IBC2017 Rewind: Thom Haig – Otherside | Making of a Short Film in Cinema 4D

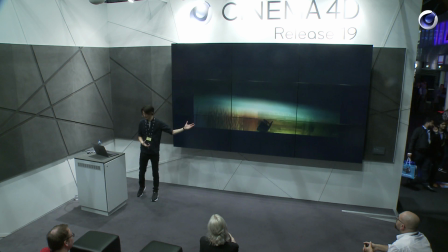28:48 Point in case, this is an 8-year-old rendered piece we're looking at, and it still looks stunning.
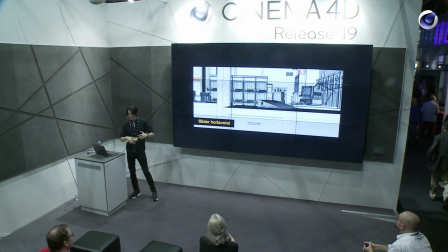28:53 I'm still very much in admiration of it. So we can apply these kind of principles to how we think about camera moves.
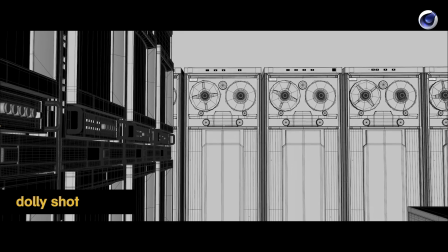29:01 Here's a few different shots from Otherside, or from one of the spaces of Otherside. Just kind of, these are from me experimenting with cameras, but we can think about,
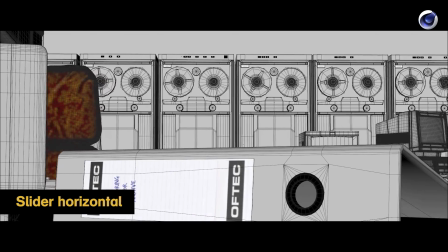29:10 if we were to make these shots, how we would make these shots, the kind of kit that they might be shot with,
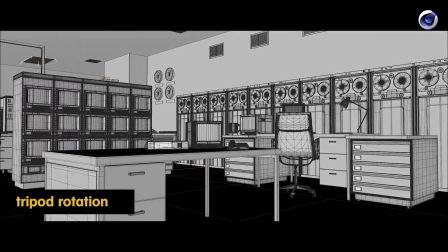29:16 shot on. So we have simple tripod rotation, very kind of cheap camera move, but they can be very effective.
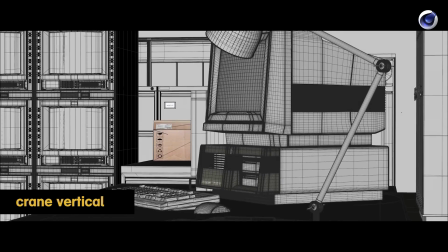29:22 Vertical moves, cranes, slider shots, of course, and dolly shots, a back and forth shot we also have.
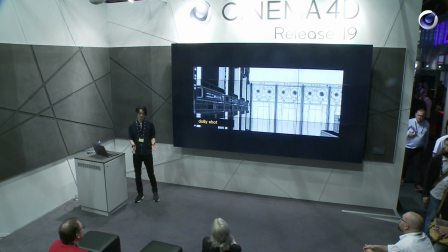29:31 It's also worth considering the distance that a camera might move, as we would in a physical environment.
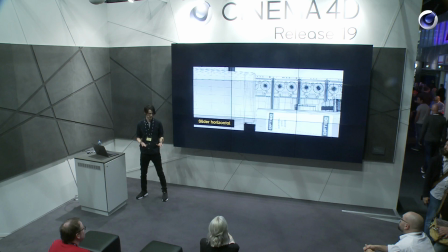29:37 So once again, there's the kind of temptation to go crazy with our camera moves inside of a virtual environment, just because we can.
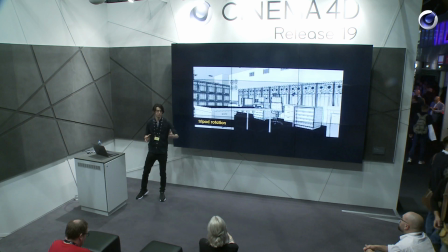29:45 But a typical slider move might be 4 meters. 4 meters is quite a long slider move to do with a real camera. So
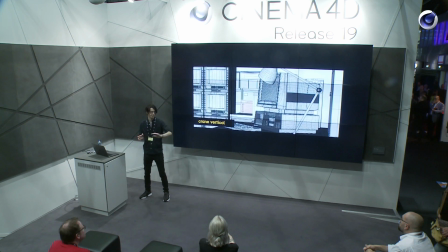29:52 if we're working in Cinema 4D and the camera move that we have is 8, 10, even more meters long,
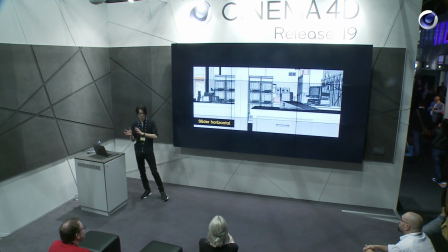29:59 then we might think to ourselves, well, hey, this is moving really, really far, really, really fast. What's going on here?
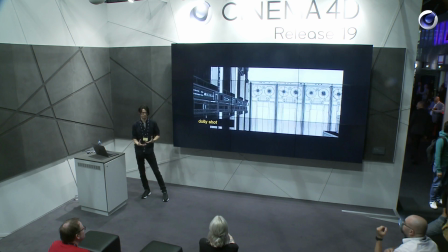30:03 If we want a greater sense of motion, we can use parallax to our advantage.
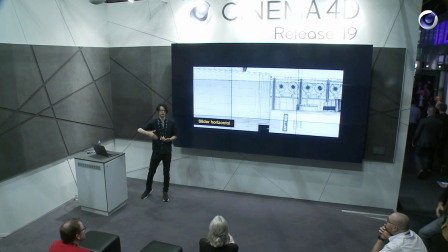30:08 We can use layers of geometry and depth to have a greater sense of motion.
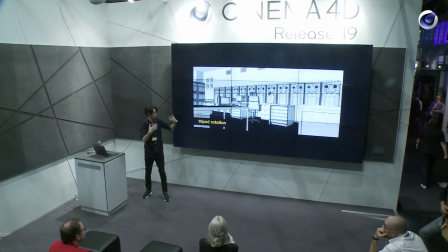30:13 Like we see here, this kind of folder in the back of that computer in the foreground.
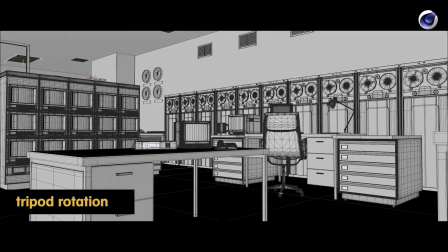30:17 We can move the camera quite a short distance, but still have quite a dynamic shot through having detail in the
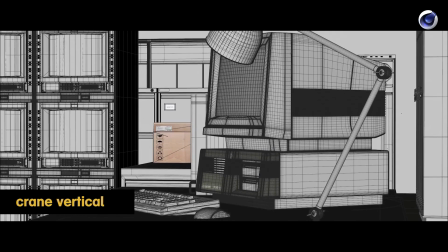30:23 the foreground, the midground, and the background. On the flip side, just for the sake of experimentation,
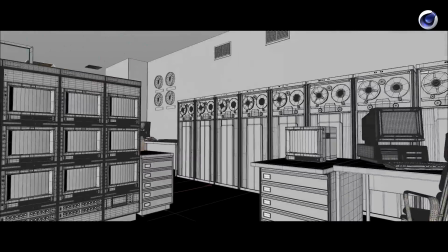30:31 this is maybe the kind of shot that the old me might have been compelled to put together.
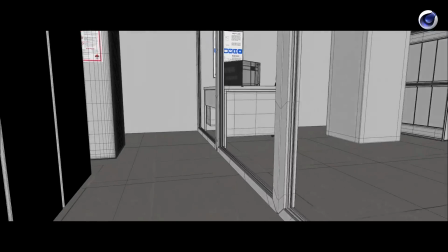30:37 A very inorganic camera move. It's not to say it's completely not achievable with a director of photography.
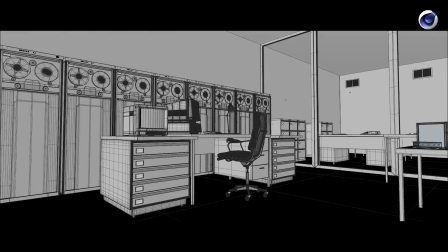30:43 I'm sure there are cameramen that could do that. I just felt a little bit sick looking at that.
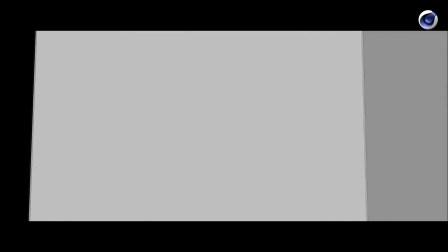30:47 It's all shaky. I'm all dizzy now. But either way, this is the kind of camera move that is somewhat synonymous with CG work.
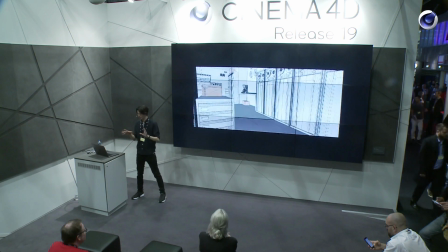30:56 I haven't rendered this out as a full render, but I think if we were, even if I were to absolutely nail all my textures,
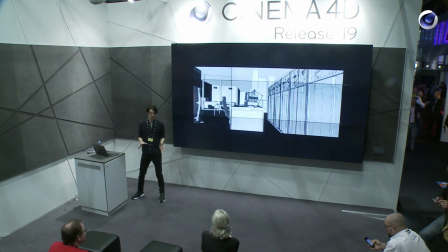31:04 all my lighting, everything about this scene, because of the camera move, I think we'd see this and register it as a CG work.
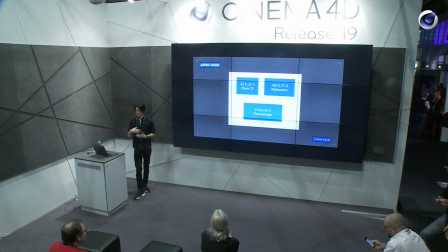31:14 So that's cameras. We can also consider aspect ratio when we're making a film.
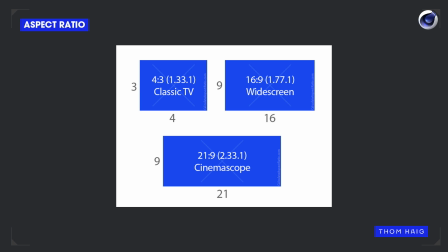31:19 Obviously, this isn't something that we always have a call on. If our client says that they want a 16 by 9 piece, should probably deliver a 16 by 9 piece, but we can think about alternative aspect ratios, and most of our work will be on a digital platform,
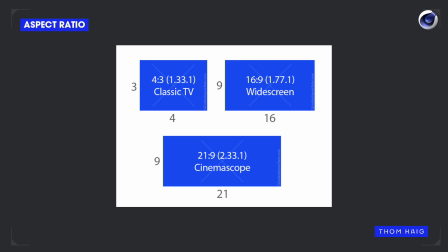31:33 and therefore we're not constrained by any conventional aspect ratios like we would be in broadcast. Obviously 4:3, 16:9, and CinemaScope or ultra widescreen, in the case of this illustration, it's 21 by 9, but we have the power to choose what aspect ratio we like,
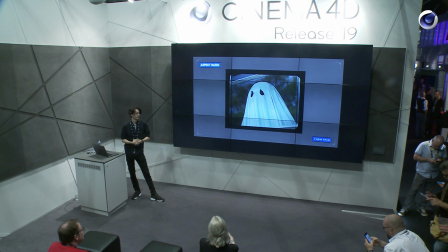31:51 and there's a feature film that came out within the last few months called The Ghost Story.
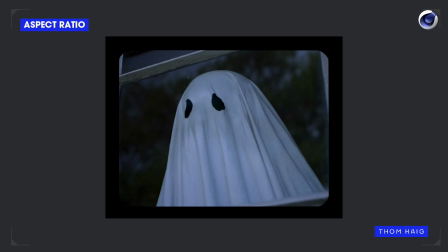31:57 Director took a very bold decision, but it's presented in 4:3. Quite a unique aesthetic to it.
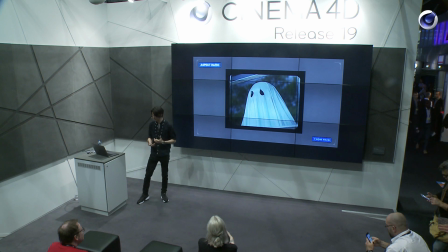32:04 It evokes this kind of feeling of nostalgia of 16mm film. So we can consider aspect ratio.
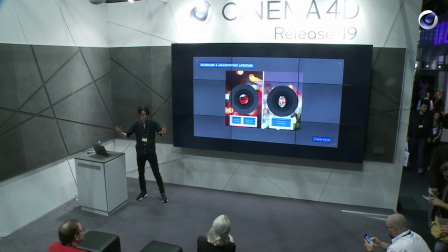32:12 But if we had to think about CinemaScope and working in that ultra widescreen cinematic kind of look that I personally really like,
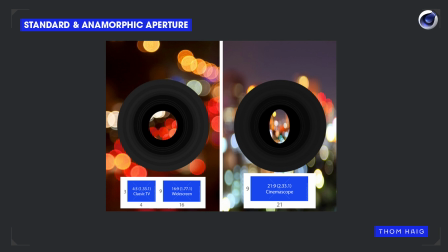32:19 we can also consider the type of lens that would be used for ultra widescreen,
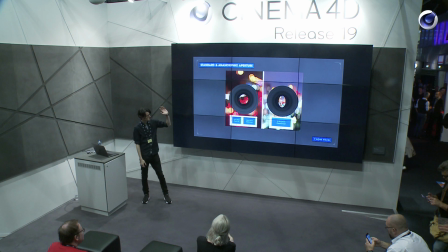32:25 a CinemaScope presentation. So we have these two types of lenses. Now, most sort of 4:3 or 16 by 9 works would conventionally be shot on a conventional circular aperture lens,
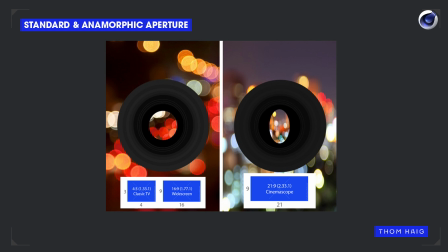32:38 and on the right, anything that's super widescreen CinemaScope would be on an anamorphic lens.
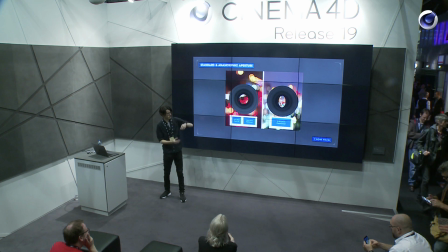32:43 Note the difference in the shape of the aperture. Circular aperture on the left, and this is called an anamorphic lens where we have a stretched oval aperture.